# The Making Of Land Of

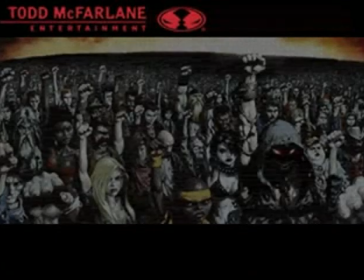13s
One of the first steps that we take when you're going to do something in animation is you have to actually create the characters that are going to move around.
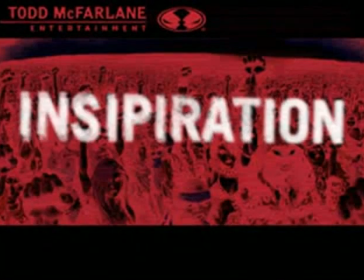21s
In this particular music video here, we had the inspiration of the original cover from the album, the CD,
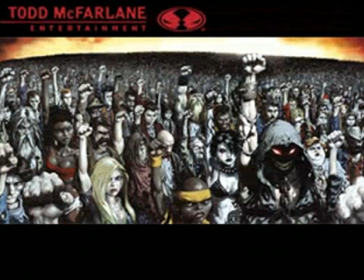29s
that Greg Capullo and I put together that was out at the storefront. If you take a look at that piece, not only are you going to see the character that's going to end up being the hero in the show or in this video clip, but also all the other people that are in the crowd.
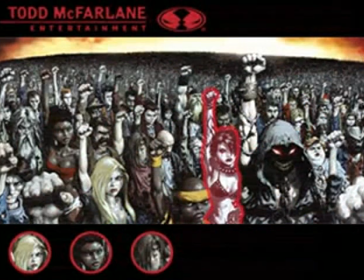47s
And some of those characters, if you look closely at the album cover, are actually going to be in this video here.
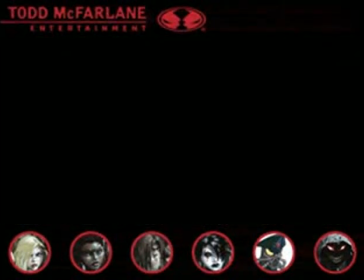55s
We're going to have a handful of them. A couple of them are the young blonde lady down in the corner here. She'll be in here again. Some of them just very quickly. The young black female here with the halter top.
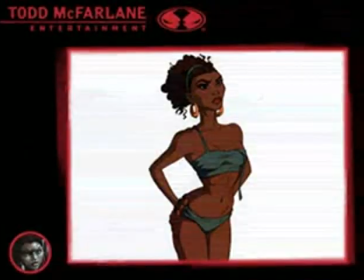69s
Again, nice, pretty, beautiful women. We'll always sell.
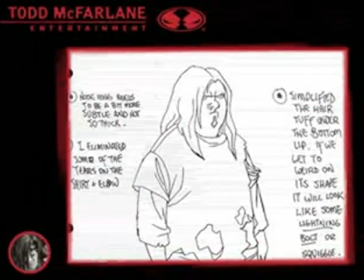73s
We've got our guy with the nose ring, the dude man with a little bit of the grunge look.
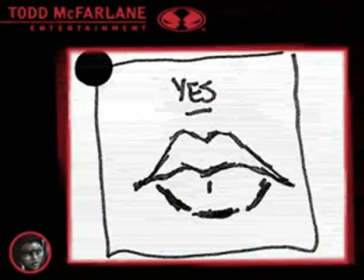78s
He's going to be in there. As we go through it, we have to create the various characters again here.
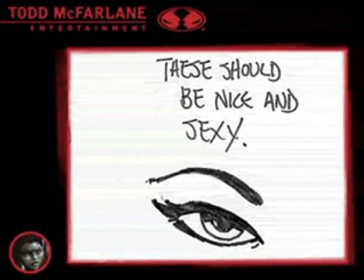86s
I had some notes I had to make. I thought the eyes were a little bit wrong. I thought the mouth was a little awkward.
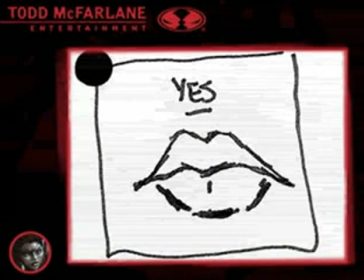91s
Again, sometimes I draw right on the pages here and say this is how the lips are supposed to look, and I do a yes.
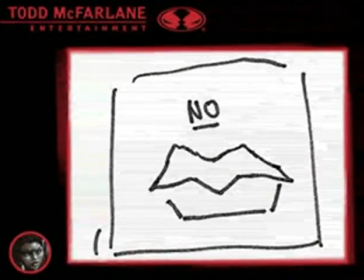98s
And then I show them what the no version is so they actually have something that's comparable to it.
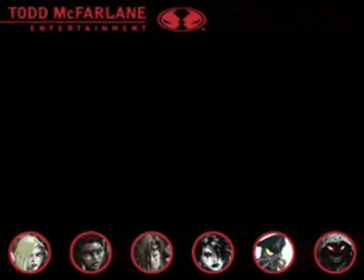104s
One of the other characters that's very popular is our little goth chick.
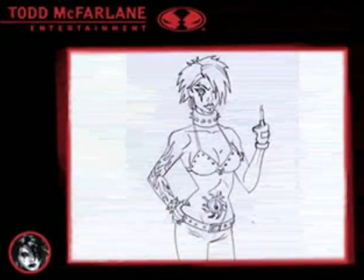109s
And so you design her, which is what we have here in black and white.
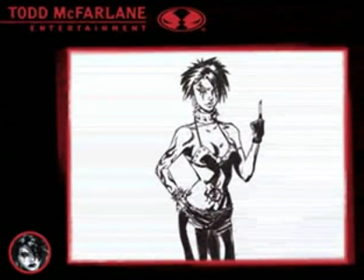114s
then we come in there and do some sort of dark modeling to sort of see what she's going to look like on the screen with a
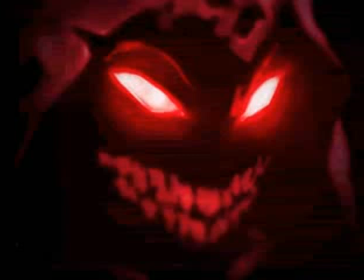120s
little bit of shadowing on her and then ultimately we'll get into and start playing with some color schemes
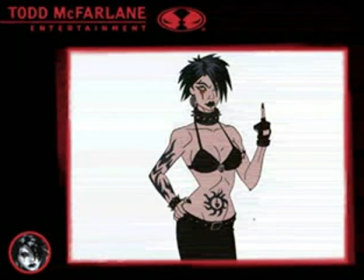128s
obviously this one here has a little bit too much of a flush tone compared to what you see on the CD cover and so we'll make sure that we modify that and get her to be a little more pale not not ghost-like but a little more pale just to give her a little bit more reality as to what she looked like on that cover.
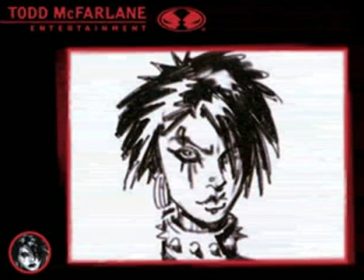145s
We'll probably even make sure that we fix that eye so that it has that sort of tear blood drip going there.
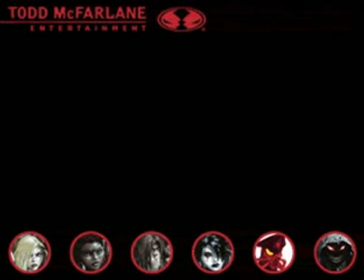152s
And then any show, you have to have your villain. This is what we have here, our quasi-stormtroopers.
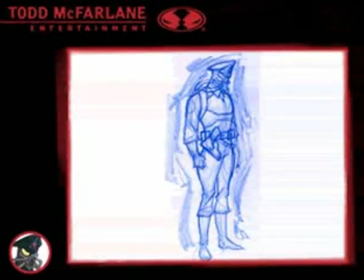158s
Again, here's a rough of what they would look like, and then here they are with some black in here.
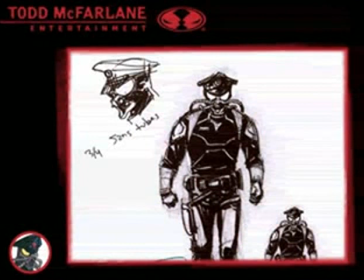163s
Some of these characters were created, again, by Greg Capullo, who's helping me on here. with this video in terms of the character design.
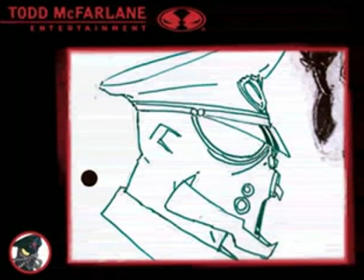174s
As you can see, we wanted to give sort of almost an insect-like face,
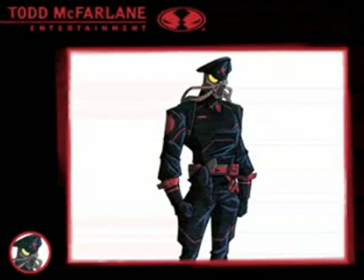178s
but to have a lot of black leather, and again, give this sort of dark and mysterious,
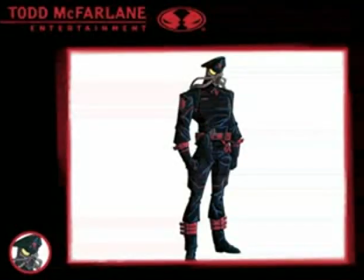184s
and here's a color version of him so that he's nice and black.
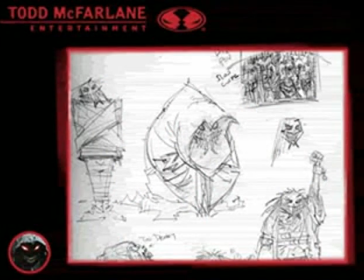190s
The big guy, obviously, is our hero. The character we created from the smiley face of the first couple CD.
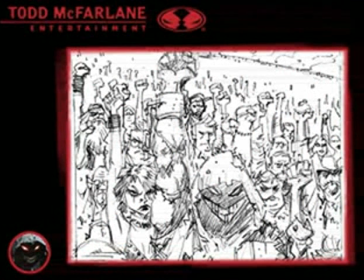200s
album covers, which was just the eyes and the face. And so here's an early rendition of it.
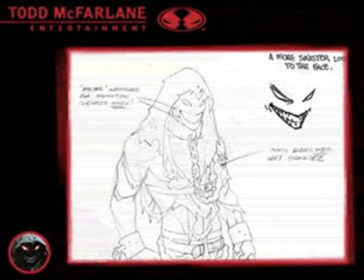205s
Here's some of my notes, making sure that the eyes get done better and the face is a little more sinister.
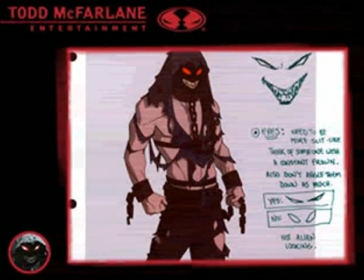213s
Again, it's really important to me. Here's, again, another one that's in color that has the face and the eyes. There's a note down here of how you do the eyes and how you don't do the eyes. I don't want them to look like a little alien guy. I want them to look sort of mean and squinting on it. And then once we get that, then we sort of approve that.
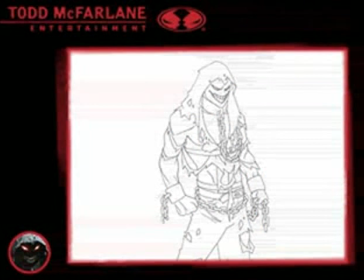231s
We do our black and white drawings around it so that we can end up doing turnarounds, which is what you see here.
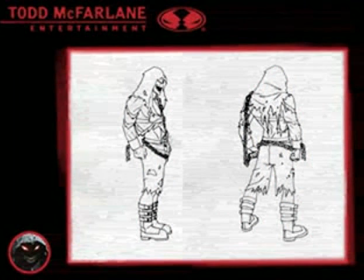238s
This is a page that actually has my mouth drawing, my eye drawing sort of redone on it. And then you've got back drawings. And then once we get even closer, which is a better page, this is the one now we come in and we see the full color,
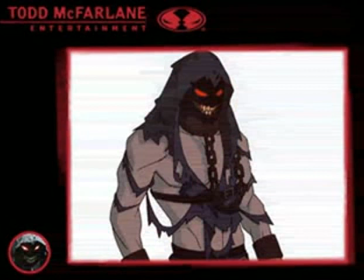252s
plus we see sort of the gnarly little teeth on it. and this is going to be the guy that we're going to be following throughout the entire quest of this four-minute video.